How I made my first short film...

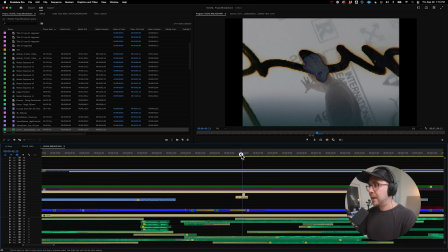(16:44)
All right, so a couple things going on here. We have this moment where he reaches out and touches it.
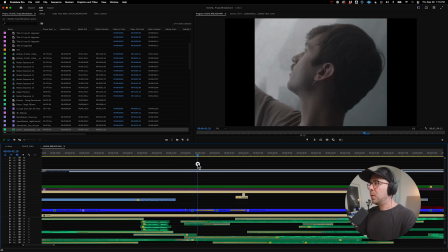(16:52)
Then we have this moment where he's kind of
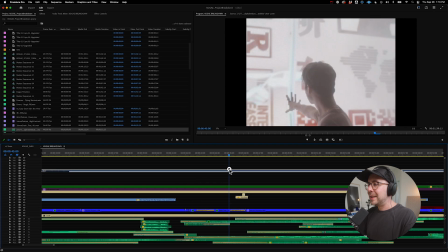(16:57)
getting the first dose, and we have those electricity sounds to sort of like, connect it all.
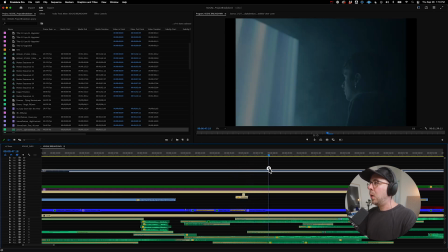(17:02)
The screen's going absolutely crazy. What we ended up having to do, this was kind of an interesting thing.
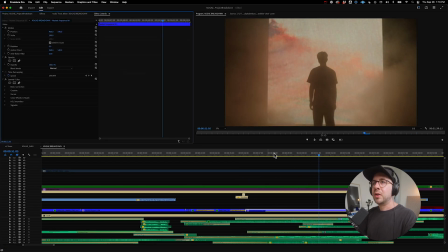(17:08)
So if you go into this clip and we pull up our effect controls, you can see that we have a nested sequence here.
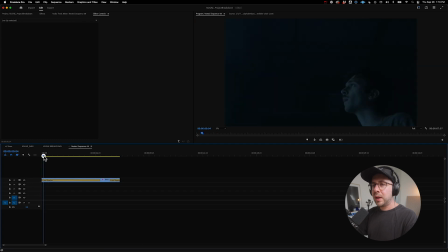(17:15)
And if we open this, you can see that we have two clips tied together that are the same clip,
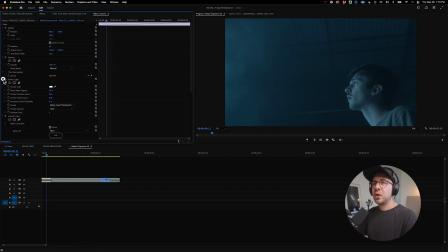(17:22)
but one of them has this flicker on the front end. It's a strobe light effect. And the next one is clean.
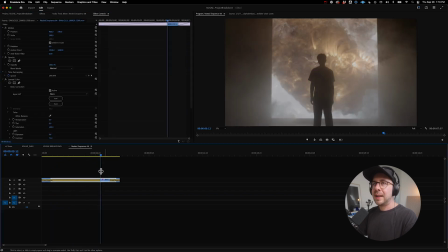(17:29)
It doesn't have it.
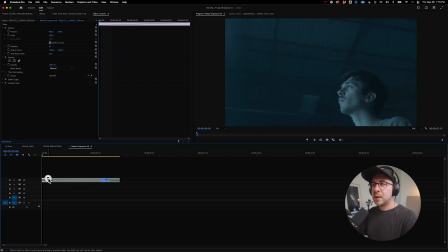(17:30)
The reason why we had to do that is because if you just click into this clip itself, you can see that there was no flicker on that,
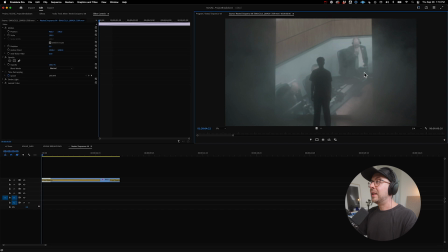(17:39)
shot with the blue. And then it gets really flickery because of all the changing images.
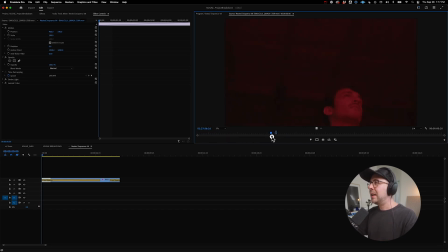(17:44)
And it felt kind of anticlimactic to have this big moment where he touches it and all this stuff, and then it not be flickering,
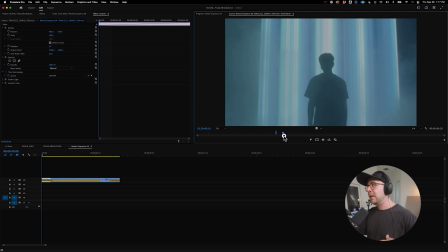(17:51)
to kind of go like flicker and then not flicker and then back to flicker. So we needed to add that flicker essentially.
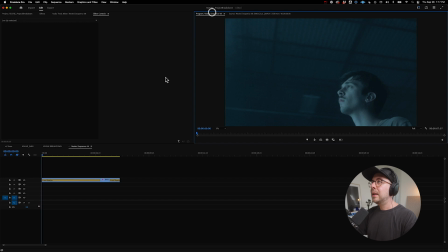(17:57)
So if we come back to our timeline here and go to the program, you can see that we just added this flicker.
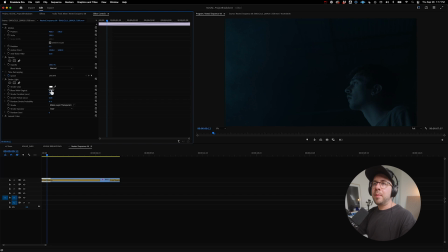(18:03)
It's the strobe light effect set to a 50% blend with the original. And with a random strobe probability. These numbers are basically what I start with every time, just to get a good feeling on this effect.
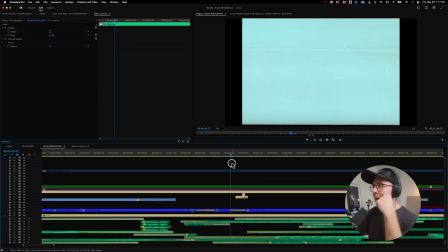(18:17)
But that's what's going on underneath. And then we had that same concept on a lot of this.
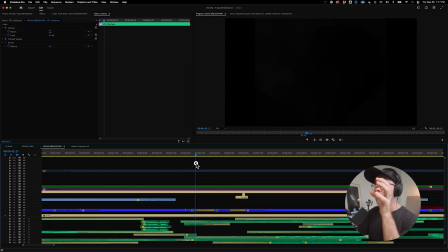(18:23)
And we had to be really careful because that strobe effect can be really cheesy and make it feel like you're just editing the brightness.
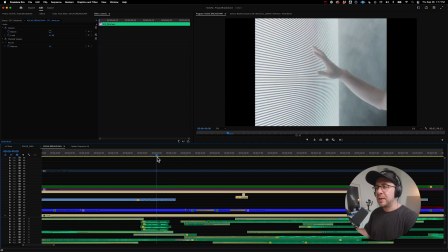(18:29)
But we did it, so carefully and with enough little moments and sound design moments to sort of motivate it that it ended up playing pretty well.
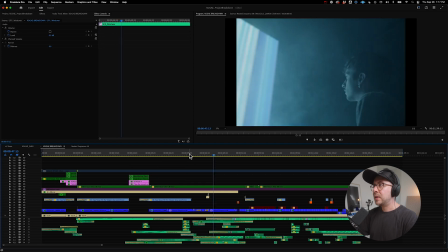(18:39)
So again, that sound design really helps sell the idea that there's something buzzing and that this is an organic texture.
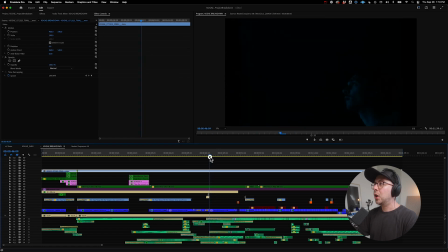(18:46)
And then once we colored it, it really helped too, because you can kind of feel the glow, and the contrast really kind of sells the whole thing a little bit better.
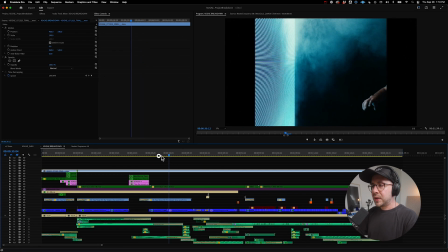(18:53)
So again, a very important moment in sort of the transition. We also have, if you're listening, we have this like sound design moment where we take that choral effect,
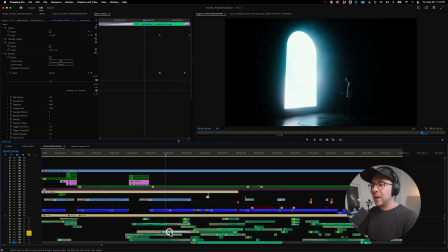(19:02)
and we have a couple different instances of it here, but we essentially took the plugin straight from Premiere called Pitch, AU Pitch, and we created a keyframe on the pitch to basically create that pitch down effect where it kind of like gets distorted and kind of creepy, So if we play just that,
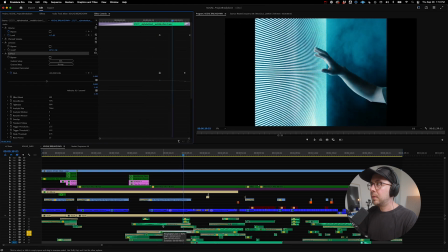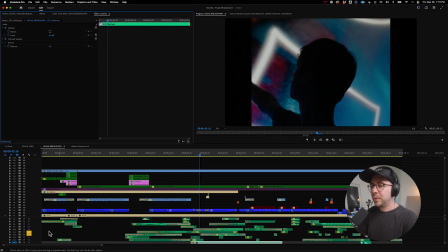(19:27)
pretty cool. So yeah, that really helped that moment as well to just kind of transition, because it was really hard figuring out how to blend all these musical elements and bring something to life in this way.
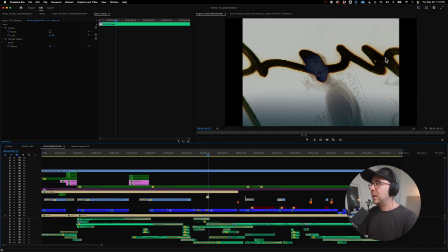(19:37)
All right, so we keep playing. We kind of get through this sequence with all the flicker. You see the letterbox starts to open.
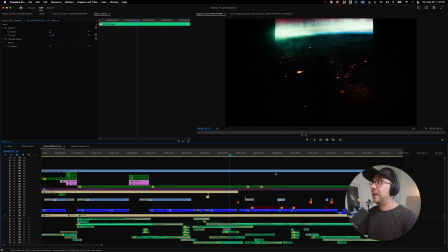(19:43)
And then this is where we really kind of let things loose a little bit.
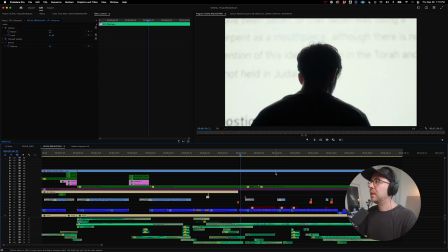(19:48)
And the music drops.
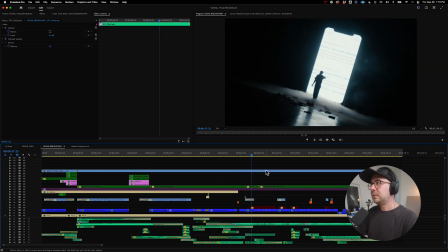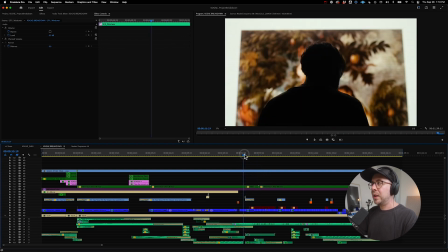(19:54)
So that right where that music drops, we knew that it was going to be really important. First of all, the
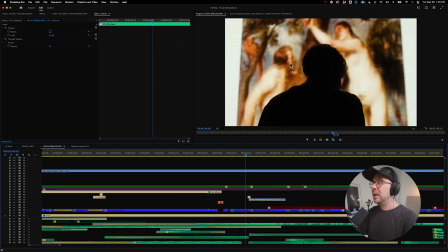(19:59)
shot before the drop is important because you get this tie-in to the knowledge of good and evil and the story of Adam and Eve right here. Thought that was a kind of a fun play-in, or play with that effect.
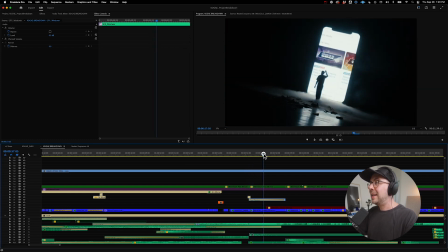(20:08)
We have this film flash that then takes us into this very wide
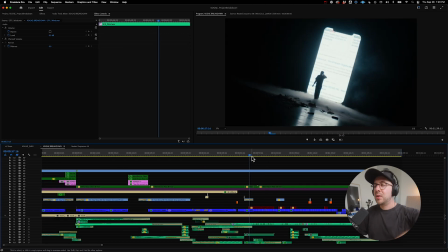(20:14)
scrolling shot where you see that he's doing that same motion that he was doing in the intro. So we sort of begin to feel that tie-in.
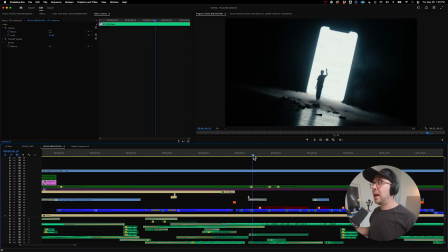(20:20)
And of course, we have this wide shot that was a very happy accident. This idea of him just scrolling on a phone, this sort of oversized 15-foot, tall phone, in sort of a zombie-like state. We had a bunch of visuals prepped that you kind of see throughout this whole thing.
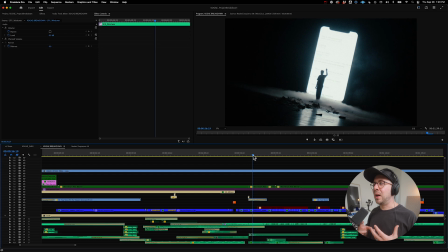(20:39)
And this ended up being the thing on set that we all went like, whoa, like something's happening. Like this could be special. And so all this was done all in camera. There's even some stuff that I wasn't super happy with. Like I should have planned a little bit better.